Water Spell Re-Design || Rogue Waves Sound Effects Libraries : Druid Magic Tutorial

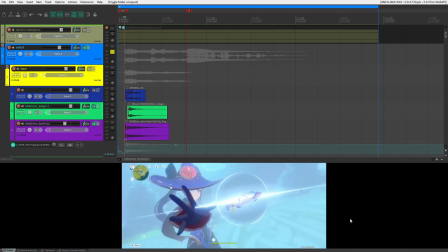0:00 Hi there, I'm Kai, and I'm going to show you how I remade this water spell attack from Genshin Impact using Rogue Wave's Druid Magic sound library. Let's listen to the clip.
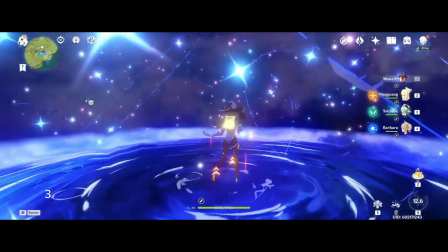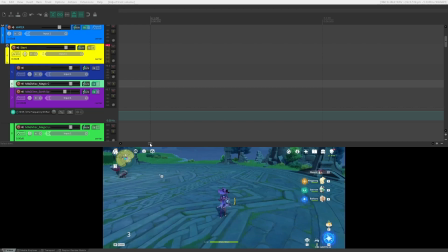0:13 So that's the sound I've created using Rogue Wave's Druid Magic library,
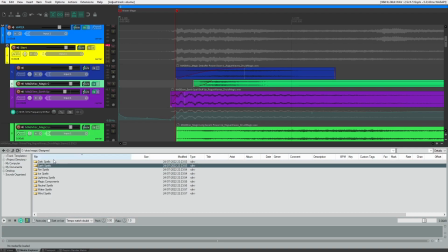0:18 and in this library you have a design section with multiple different elements and loads of sounds in them. And then you've also got the source section with all the source recordings used to create those, of which there are many.
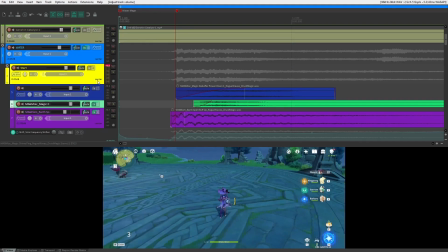0:32 So let's have a look at the sound. So this is the start of the sound.
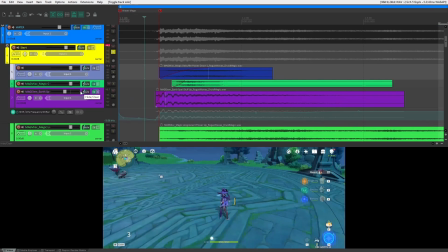0:40 In here we have quite a few different magic effects, which are really easy to stack together and get really good results, which is something that I really liked about the library.
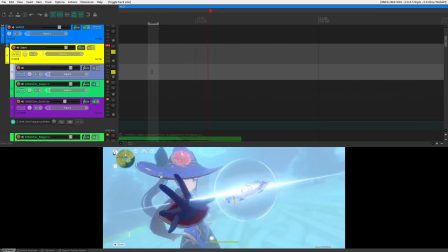0:48 First up we have this magic debuff power down sound, which is a really nice layer for this sound right at the start with the movement here.
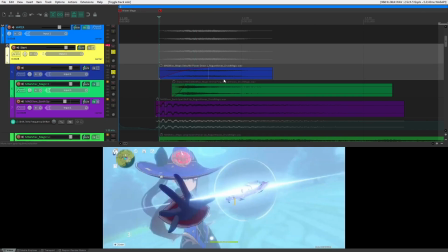0:57 It fits perfectly, and I haven't added any effects to that. Next up we have this chime,
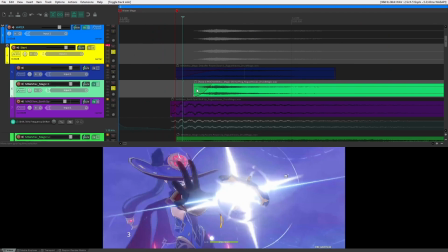1:04 which gives a really magical high-end element to the visuals here with this particular ray of light.
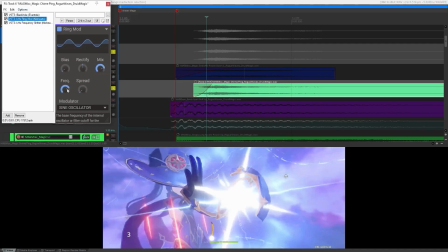1:11 This has got some reverb on it, a bit of ring mod using the frequency shift element, and then another frequency shifter very harshly on top.
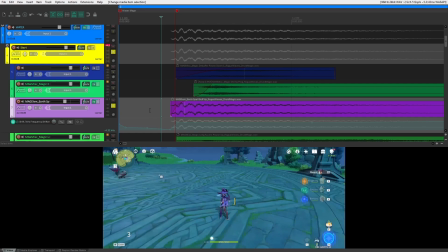1:19 Next up we have one of the earth spell sounds, which I've heavily edited to make sound like this.
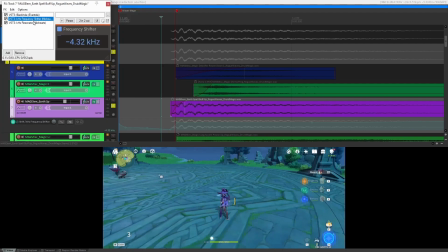1:28 I used the very anime trick of using a reverb, a frequency shifter, and then also a resonator on top.
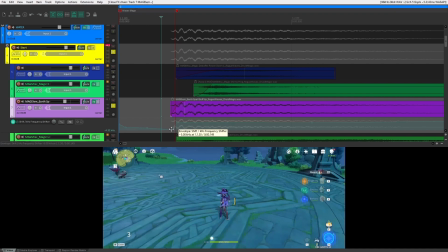1:34 But what I've done is I've automated the frequency shift so that it shifts very dramatically in a very short space of time, which gives that sort of anime feel.
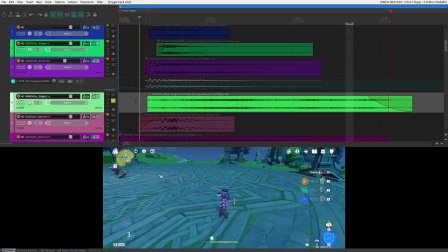1:42 Next up we have this magic long ascent power-up sound. I haven't added any effects to this.
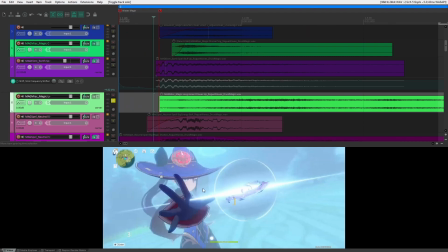1:50 It's actually really perfect for the animation itself, straight out of the box. It transitions really well throughout the clip, almost as if it was made for it, which is fantastic.
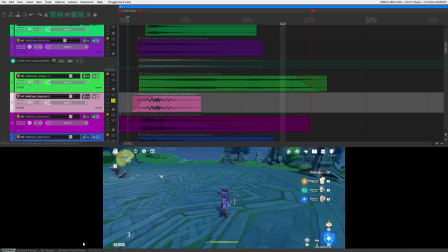2:00 Then we've got this neutral spell. In the neutral spell section, there's loads in here,
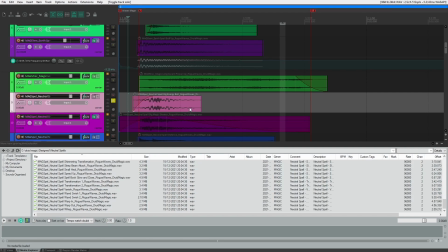2:05 which are really good for using as layers inside of bigger sounds to add additional magic layers.
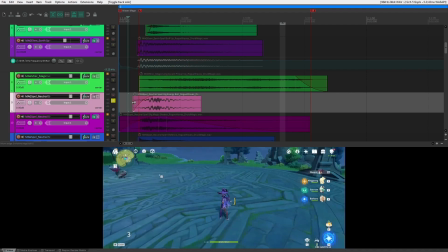2:12 So let's listen to that. This has a really good amount of bass to it, and then a really nice tail. So it's got a really nice lead in, which is really bassy, and a little bit of a magic element, and it's really good for layering.
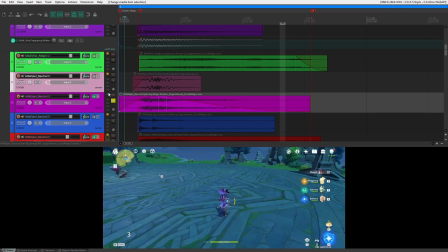2:22 Then we've got this big magic shatterer sound from the neutral section, which almost sounds as if it was made for this sound. There's something I've really noticed about this library is it's fantastic for sort of anime and cutesy JRPG games.
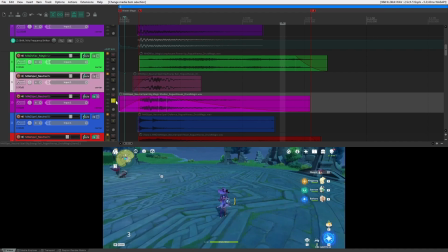2:38 It was really easy to stack these together and make really good sounds. This is using a frequency shifter and a reverb.
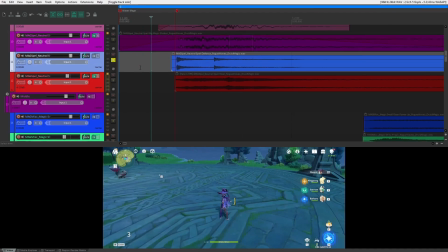2:45 Then we've got this neutral spell defense sound,
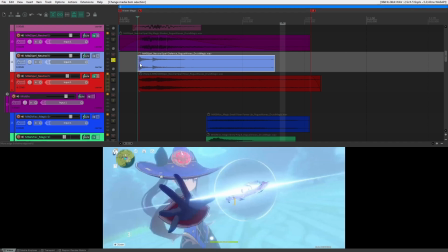2:50 which has a really nice start, which helps add some mids to this sparkling effect here.
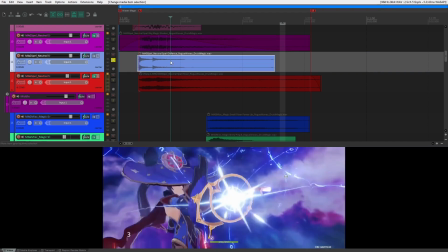2:54 It has a really nice chimey tail.
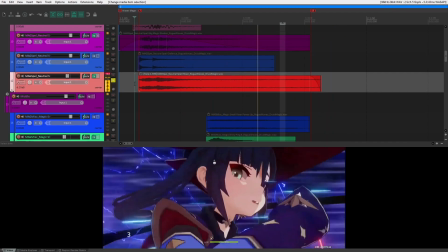2:57 Then we've got this neutral spell riser, and that's just got a compressor on it to try and get a bit more of the tail out.
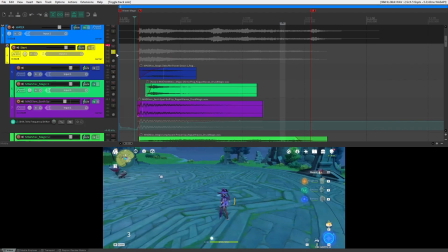3:05 Then we move on to the middle section of the sound.
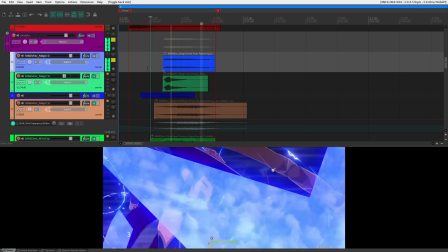3:10 In here we have this magical riser, which is just perfect right out of the box.
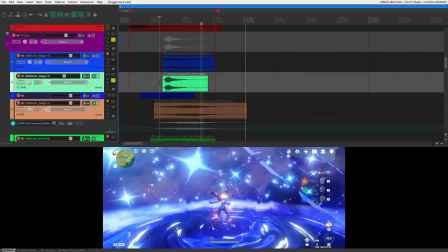3:15 Then we've got this shiny ping sound, which is a really nice little detail to add to the transition here.
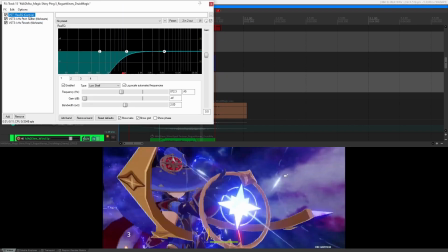3:23 In here we have EQ pitch shifter,
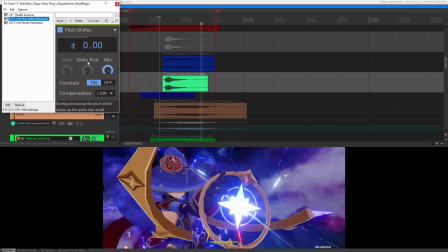3:27 which is all it's doing is really exaggerating just a little bit of the pitch that it already is, and then a reverb stacked on top.
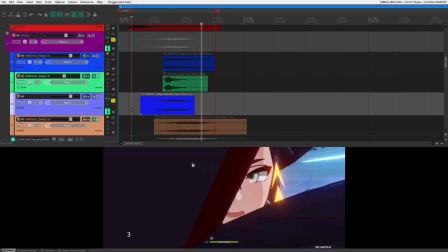3:33 Then we have this debuff sound, which is really nice for that magical transition.
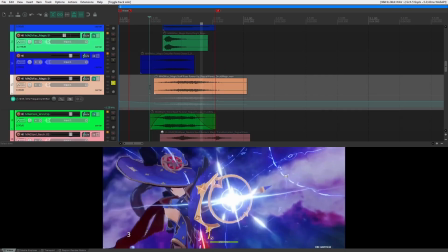3:38 Then we have a staff riser power-up sound. I'm using a light bit of frequency shift on here with the pitch shifter lowering it a bit, so without it sounds like this, which is very JRPG.
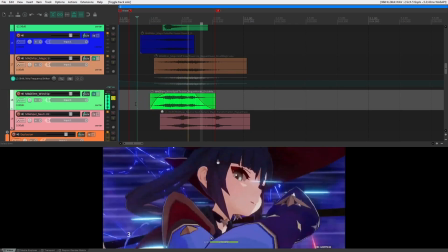3:52 Then we've got this wind spell, which really helps with the transition here.
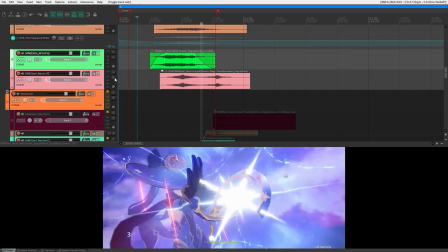3:58 I believe it's just a little bit of frequency shift and a reverb. Then we've got another neutral spell at the end, which is a generic magic transformation sound.
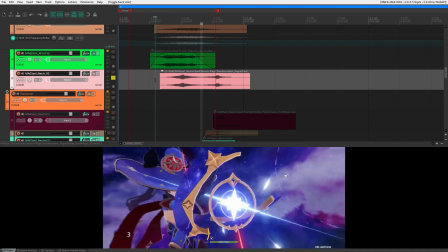4:07 Now that sound in of itself is absolutely perfect for a very cute looking JRPG, kind of like Genshin Impact, and almost sounds as if it was made for the sound with the way that it transitions.
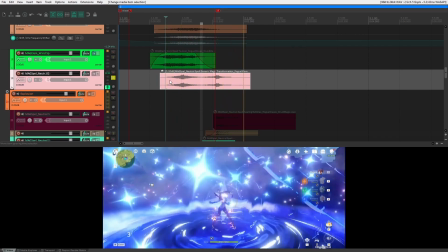4:17 And I haven't added any effects or really touched the sound. And now next we move over to the explosion, which is the end of the sound.
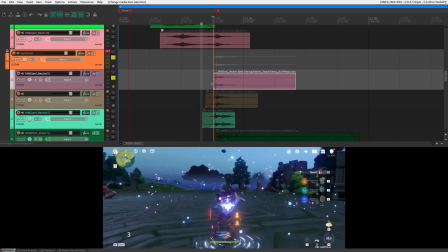4:30 So first up we have this neutral spell, which is healing bubbles. Fits perfectly to the animation.
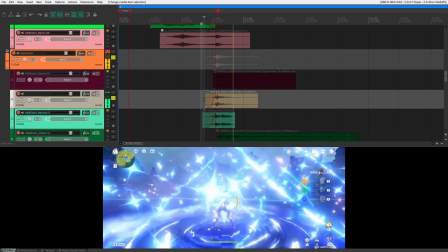4:37 Next up we have another neutral spell, which is a potion. And I like the little bouncy tail to it,
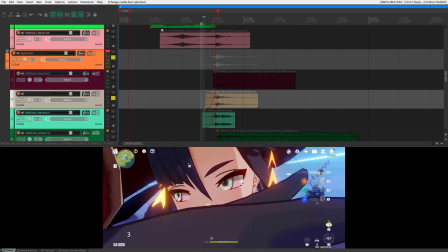4:45 because it's a powerful spell, of course, but it's also kind of cute, so you don't really need to take it too seriously in the context,
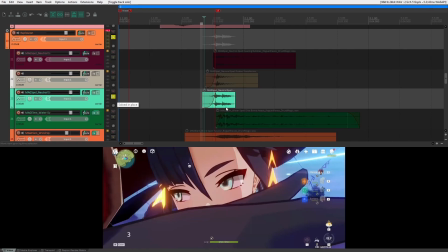4:50 so it doesn't need to sound aggressive. It's just a nice little layer to add in there. Then we've got this neutral spell here, which is a deflect spell.
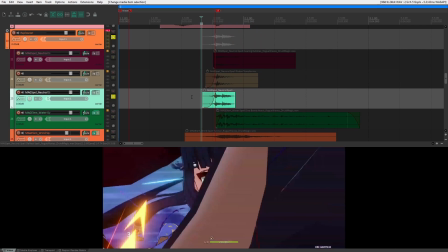4:57 As like a lot of transient information and sounds like something's being released at the end.
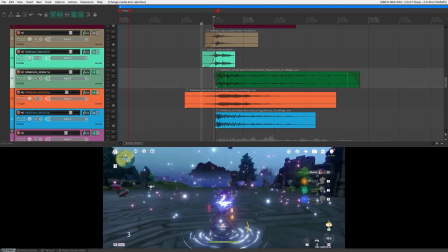5:04 Then we've got another water spell here, which is a dive bomb attack.
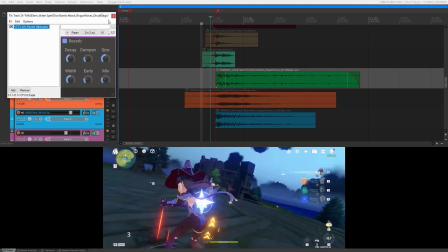5:11 I've faded in the beginning here, and I've added a little bit of reverb. Then we've got this wind spell.
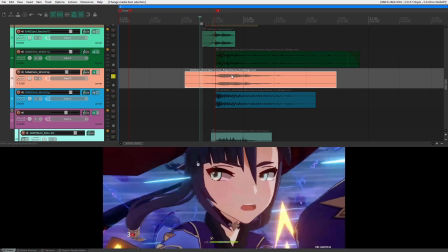5:19 This adds quite a lot of really nice high-end fizz to kind of fill the sound out.
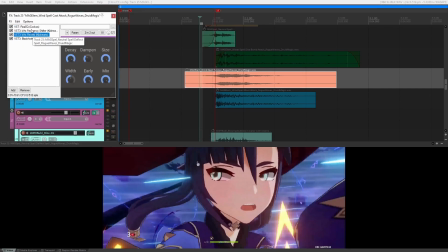5:23 And I've basically taken the sort of highs here, I've frequency shifted it up, added some reverb, and then added another reverb on top.
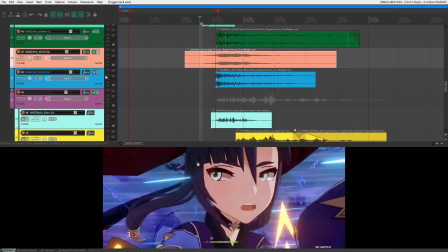5:31 This really helps provide a tail as well to the sound. And then we have a wind blast attack.
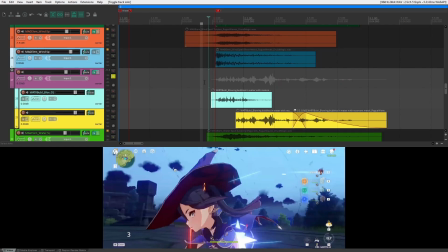5:38 That adds a lot of transient information. Then we have these kind of bubble sounds here, just for the visuals down here on the ground.
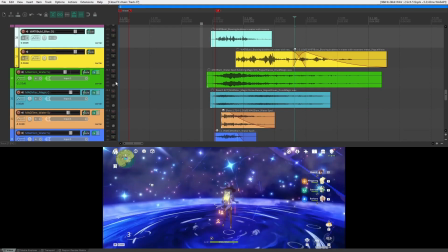5:47 This has got reverb on it. Then we've got this other water spell here.
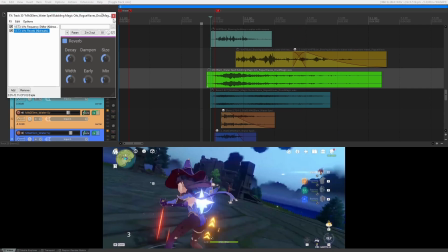5:53 So this I've added a frequency shift and a reverb, and it's also got a lot of resonance in it as well.
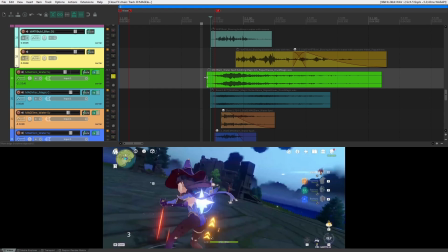5:58 It gives it that really nice magical effect, so it's a really fantastic layer for sort of JRPG sounds.
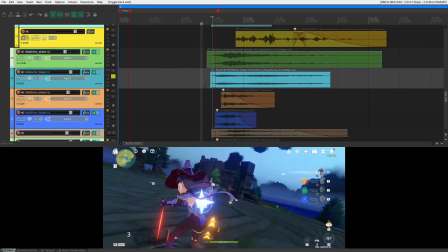6:03 Then I've got this magic chime.
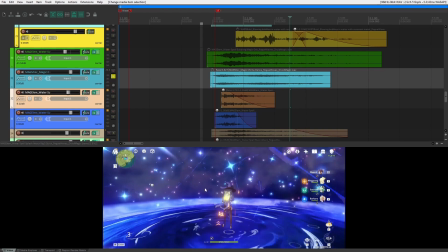6:07 That's there to represent all these sparkles in the sky here after the sound, and also to make it sound a lot more magical. This has just got reverb on it.
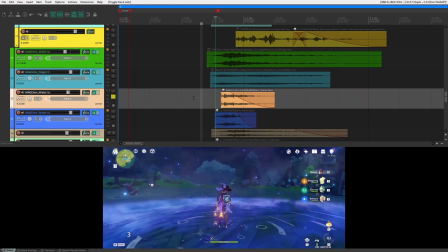6:14 Then we've got another water spell element. That just helps with the start of this explosion here with the water on the ground.
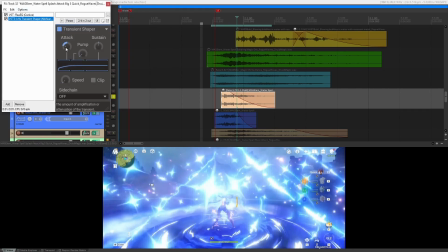6:20 And I'm just getting rid of some of the lows and pretty much all the transients. Without it, it sounds like this.
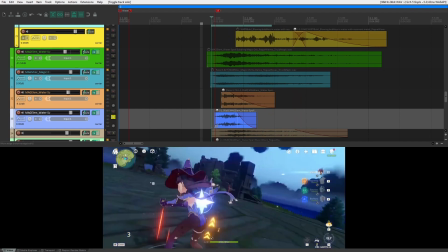6:27 I've got another water spell here. A lot of really nice bass end at the start, and then you've got the bubbles releasing here, which is really, really good.
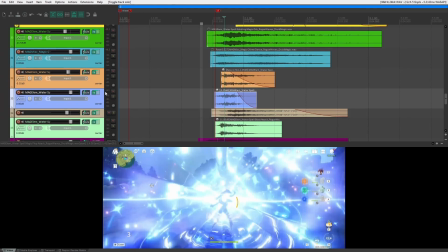6:35 I've just pitch shifted that down a bit more to get a little bit more of the bass of it. We've got another water spell here, which is another magic orb.
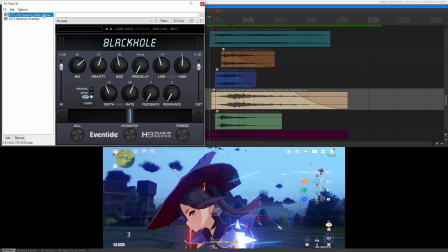6:44 Really subtle water elements in there, and it's got frequency shift, which is really harsh, and then some reverb.
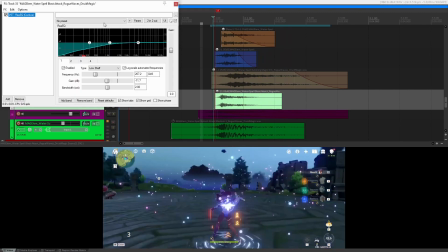6:49 And then we've got another water blast attack. This is just getting rid of some of the lows, and it's basically used for the transient information.
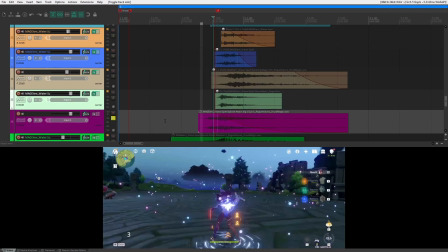6:56 Then we've got another water spell splash attack.
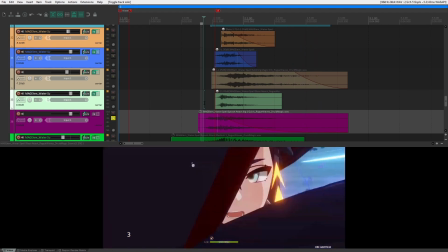7:00 That's got a lot of detail in it, and is really, really good for sort of sounds that kind of erupt the way that this one does.
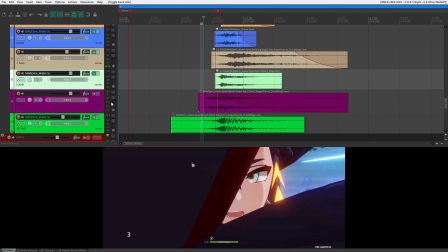7:08 And fits the animation perfectly, and I haven't edited it at all. Then we've got one more splash attack to end with.
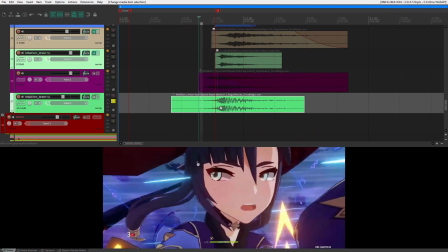7:15 Nice little bit of lead into this sound as well, and then a bit of mid-lows which really help exaggerate the attack.
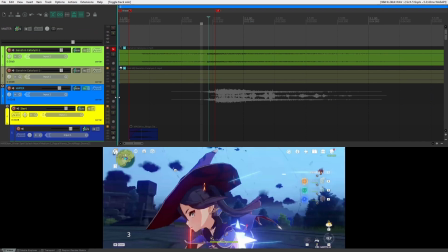7:23 And so that is how I created this sound effect using Rogue Wave's Druid Magic library. Let's listen to it one more time.